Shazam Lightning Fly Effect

Hey, welcome back to the Filmmaker's Formal, I'm Kevin, and you're watching Guilty Wednesdays. This is where I steal a cool effect from a popular video so you can add it to your arsenal of editing techniques.
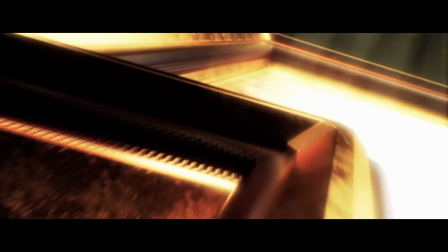[0:16]
Today, we're looking at Shazam. I thought Shazam was one of the music-finding apps. Is it based on that? Okay, it says here that Shazam is an acronym for Solomon, Hercules, Atlas, Zeus, Archillip, Achilles' heel, Achilles, and Mercury. Also, the magic word for when this boy wants to go full superhero, in 1940s, it was more popular than Superman, huh. Onto the video. So for the parts you have to capture on camera, there are two parts, the leaping and the flying away. So let's go film that right now in the green room. Before we shoot anything, we are indeed shooting at 60fps so we can slow it down later. Now although the trailer looks like they shot in low light, we will still have to light the green screen. And on top of that, I'm just gonna set up a really dim key light so we can preserve some of those details And what I'm gonna be using for the key light is just this ring light that I have and this
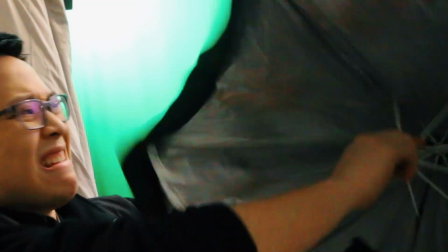[1:12]
pop-up softbox people use for Flash photography, it's like twenty dollars.
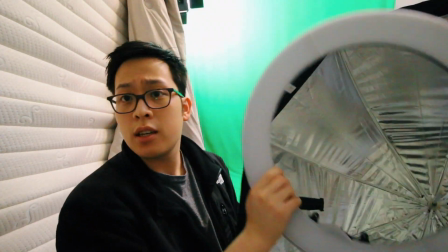[1:18]
All I'm gonna do is put this in here
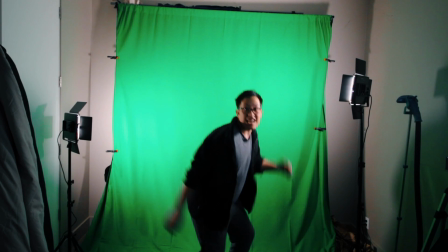[1:22]
And there you go softbox as always It's always good to get multiple takes because you aren't ever gonna get it right the
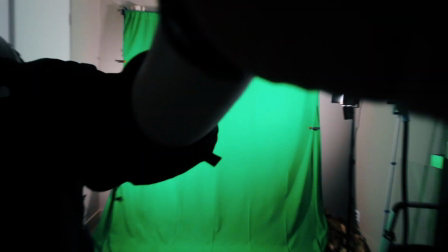[1:28]
first time on top of that with a small green screen you want to take with your full body that's in frame so
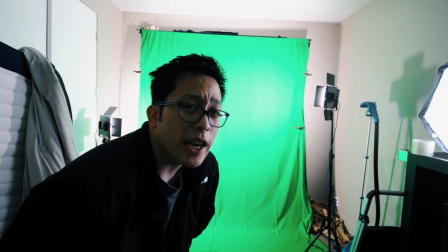[1:34]
it's good to keep the camera rolling. Who knew filmmaking could be such a workout? Now I gotta film the part where I leap into the sky.
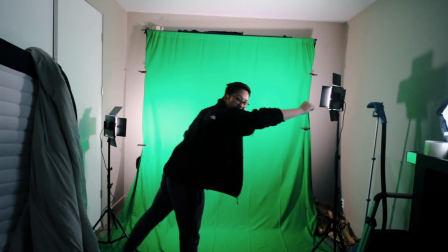[1:40]
As for the jump in the sky part for the technique we're going for you just need one frame with you holding the Superman pose so you don't actually have to jump. Let's head back to the editing bay. Give me a sec. If I were to break down this effect into parts I'd say there are three main parts. The lightning, the smoke explosion, and the smoke trail. So that's what we have to figure out how to do. There's a default lightning effect in After Effects and to find that you can just type in lightning.
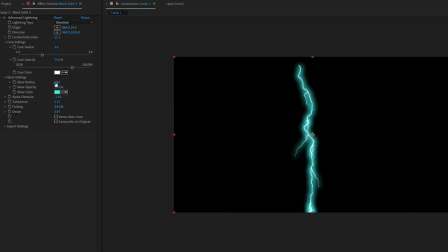[2:13]
That will give you a very basic zap and with this effect You can even change the size the color the turbulence or noise of the lightning as well So that's really useful when you have those little zaps that you want to replicate your phone charge The hell for the smoke effects and places to get stock footage We've talked about video copilot and action VFX a new one.
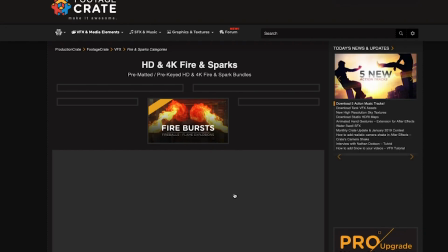[2:33]
I recently found was called footage crate So be sure to check that one out. I'll be using a couple elements from them today Remember when I said we shot at 60 FPS Well,
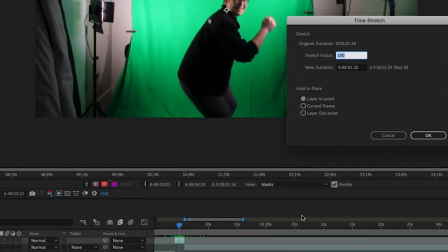[2:42]
now's the time to slow that down slow down the beginning part for when you jump so we can have that lightning strike you just in time. And instead of masking out the lightning like you normally would, there is an effect called linear wipe that you can use. And all that does is to let you slowly reveal your lightning bolt. On to the part where we fly away. Because we can't actually fly, we will need to give the illusion of flying. And to do that, you want to find the peak of you jumping into the sky.
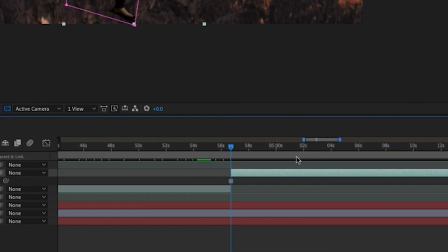[3:05]
Set a freeze frame on that. From that, we will be moving the whole image so it looks like you're flying.
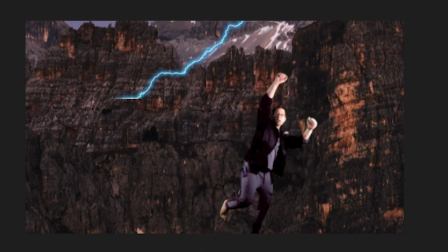[3:10]
And of course, you can control how fast you fly by having shorter or longer keyframes. Overlay the stock footage of your smoke explosions and smoke trails.
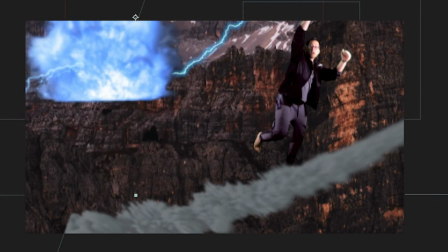[3:17]
For the smoke trails, you should look for something like a meteor shower or a shooting star, and you should find something super.
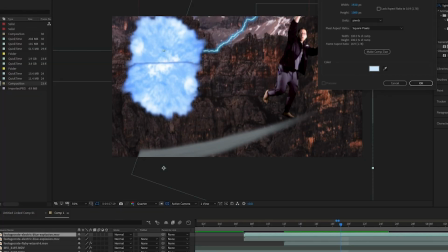[3:23]
Something to keep in mind is that with every effect you decide to add in your video, there should be an equal environmental reaction.
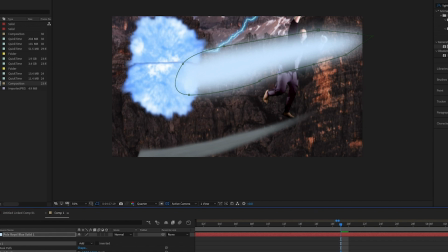[3:29]
In the case of lightning, you should get a huge glow around everything. And to do that, I just imported a solid, masked out the shape of lightning bolt, and increased the feather. I added a glow effect on that, and you will have that. for objects in motion I always like to add a directional blur to them because
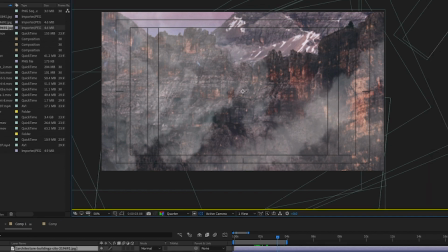[3:46]
the human eye can't normally see fast moving objects get an appropriate background of a night sky and then you will have this hope you enjoyed that video you haven't seen my spider-man video from last week be sure to check that out leave any questions you have for me in the comment section below and I'll do my best to answer them and until the next video